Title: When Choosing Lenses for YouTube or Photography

So when you're first setting up a shot, it doesn't matter if it's outside or in a big public building, you can use these little tricks to show as much or as little of your surroundings as you'd like.
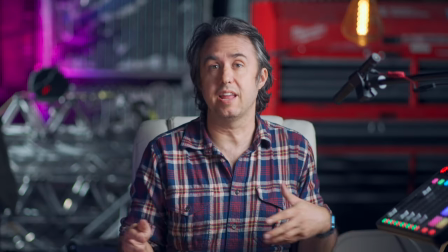You'll also notice how that at 200 millimeters,
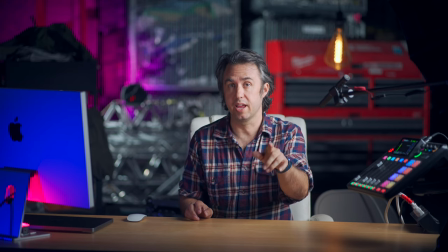even though this lens is an f2.8 and the 85 is an f1.8, the background will start to look a little fuzzier the longer the focal length gets.
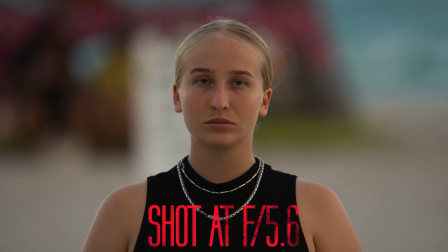Going back to the beach, that 600 millimeter lens is an f5.6, but that lifeguard tower is living its 600 millimeter life in Boca Town. For me, for the warehouse, I've decided that I'm a big fan of the 85 millimeter f1.8 lens.
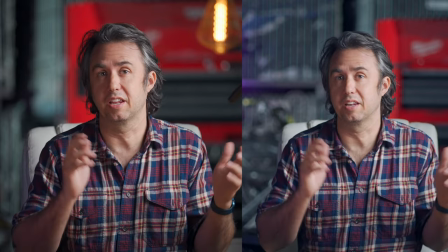I'll usually shoot with two angles anyway just have something to cut to when I stutter and to keep things moving around.
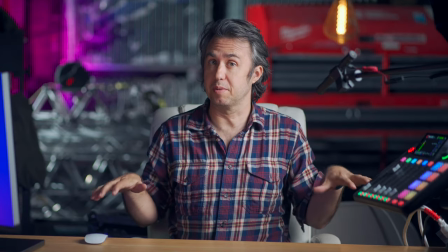But I think this particular framing tells this story just right. You can see the type of environment that I'm in, but you can't really see the true clusterfucked nature of this place.
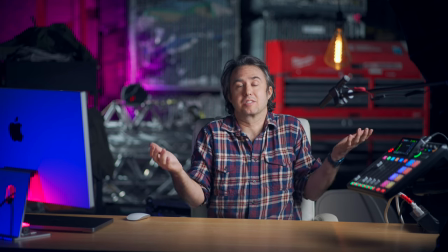It's basically what the inside of my mind looks like a lot of time. What are you going to do?